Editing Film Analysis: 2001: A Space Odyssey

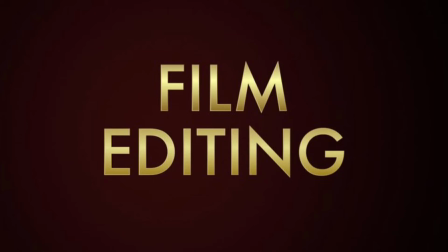Editing is the selection and arrangement of shots and sounds. Editing is where the film really comes to life. All of the acting, writing, and cinematography finally falls into the hands of the editor, who compiles the film together in a way that is most appealing to the audience.
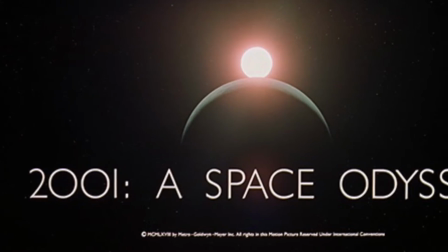One of the most influential films in terms of editing is 2001: A Space Odyssey. This film is very unique and is unlike almost any other film.
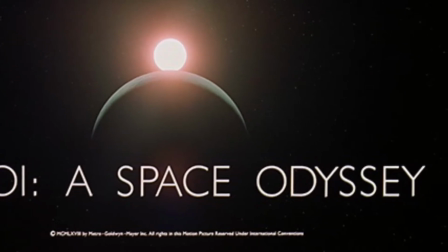Most of the story is actually told from the editing instead of dialogue.
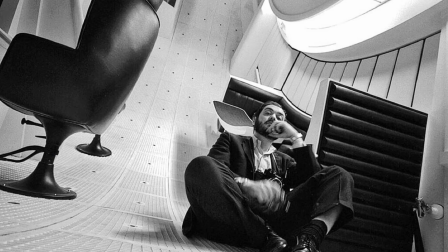This is largely due to the work of director Stanley Kubrick. Kubrick, who is probably best known for his work on 2001: A Space Odyssey, The Shining, and Dr. Strangelove, loved editing and wanted to use editing in the most effective ways possible.
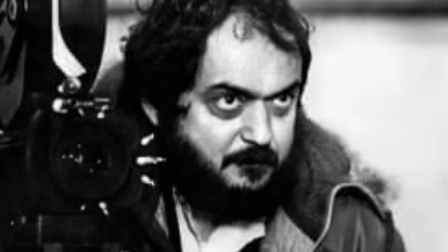As a result, Kubrick created 2001: A Space Odyssey to be an intentionally editing-focused film. As a matter of fact, for a film which lasts about 2.5 hours, it contains only about 40 minutes of dialogue.
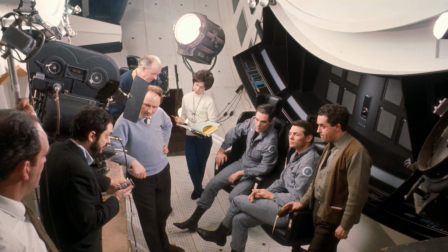This film uses many different styles of editing, including continuity editing and discontinuity editing. These are best seen in the beginning of the film. Discontinuity editing can be best seen when the monkey first learns to use tools.
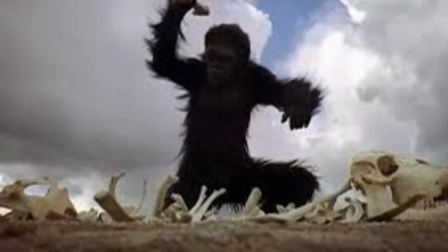This sequence uses aspects of the Kushlov effect by showing the monkey using a bone tool to repeatedly crush the bones of a skeleton, while we see multiple intercuts of an animal falling down.
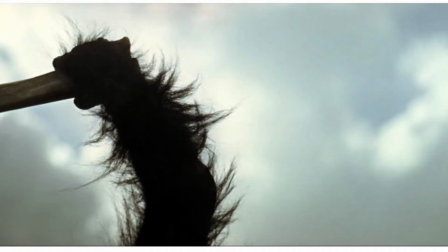But one of the most famous uses of continuity editing is also seen at the beginning of the movie, as we move away from the monkey storyline and pioneer into space.
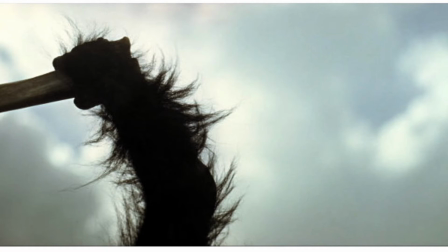Here we see a monkey throw a bone into the air. As it spins, the image suddenly is edited so that we are shown a satellite,
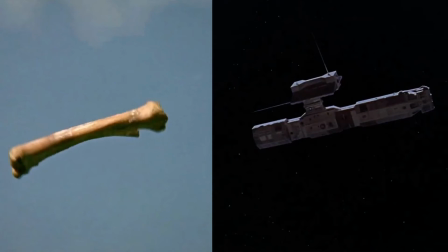showing how primitive tools lead to advanced technology. The way and the angle that the bone is thrown gives the audience a line of action that their eyes are intended to follow, so that the action has a very smooth transition.
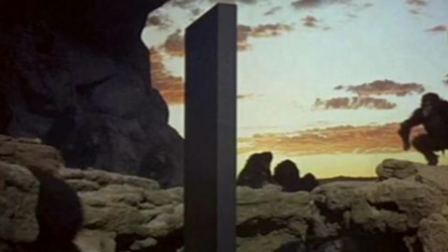This is certainly not the only type of editing used in the film. Another important type of editing is sound editing. Sound editing is where sound is intentionally cut or added in a scene to further enhance the story.
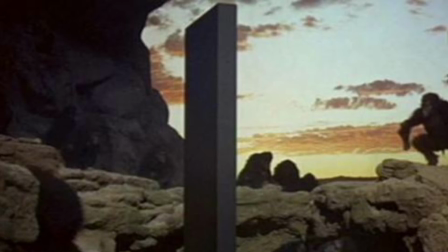There is a stark contrast from the sounds at the beginning compared to the sounds in the rest of the film. For instance, in the film's opening monkey sequence, we are shrouded by the sounds of nature. However, in the midst of the peaceful nature of Earth, there is absolute chaos,
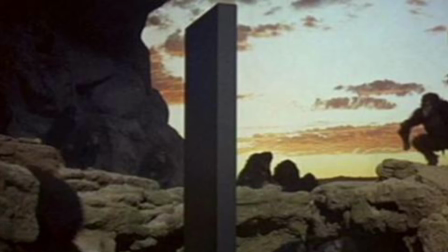represented by the screams and yells and hollers of the monkeys. The entire beginning of the film has no other sounds than monkeys yelling as loud as they can and attacking one another like barbarians.
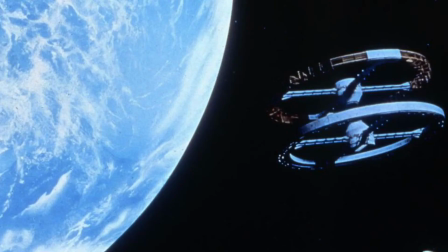In direct contrast, the space scenes are the exact opposite. The cold vacuum of space sucks out all sounds.
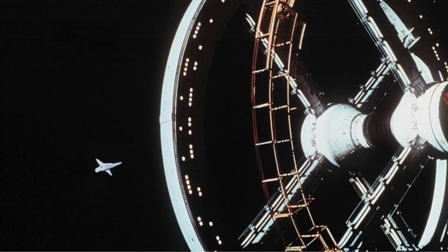The only sounds we hear are the peaceful melodies of classical music, occasionally accompanied by the sounds of logical humans talking to each other, softly and somewhat monotone.
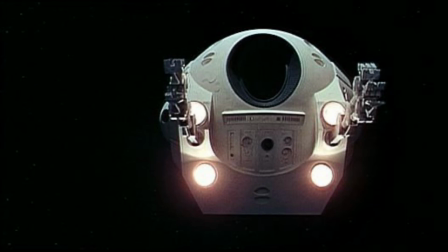As a matter of fact, when there is no talking or music, we might hear some sci-fi computer sounds, but oftentimes this movie cuts out all sounds altogether to create more of an effect on the audience.
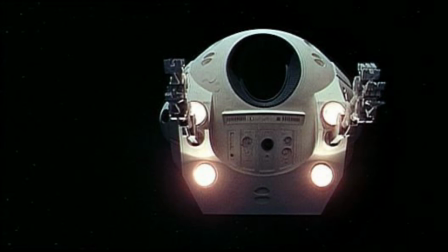This is best seen when the main character is trying to save his friend from drifting away with the help of his space pod.
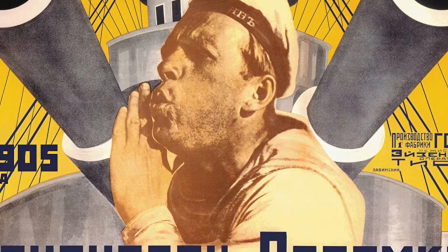Due to these editing techniques, the film somewhat reminded me of the film Battleship Potemkin by Sergei Eisenstein.
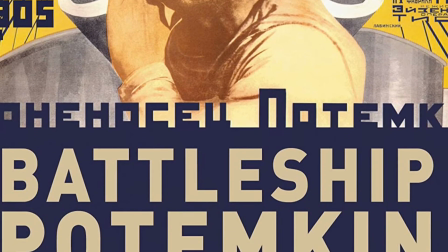Both Kubrick's and Eisenstein's films focused heavily on editing and, as a result, revolutionized the film industry.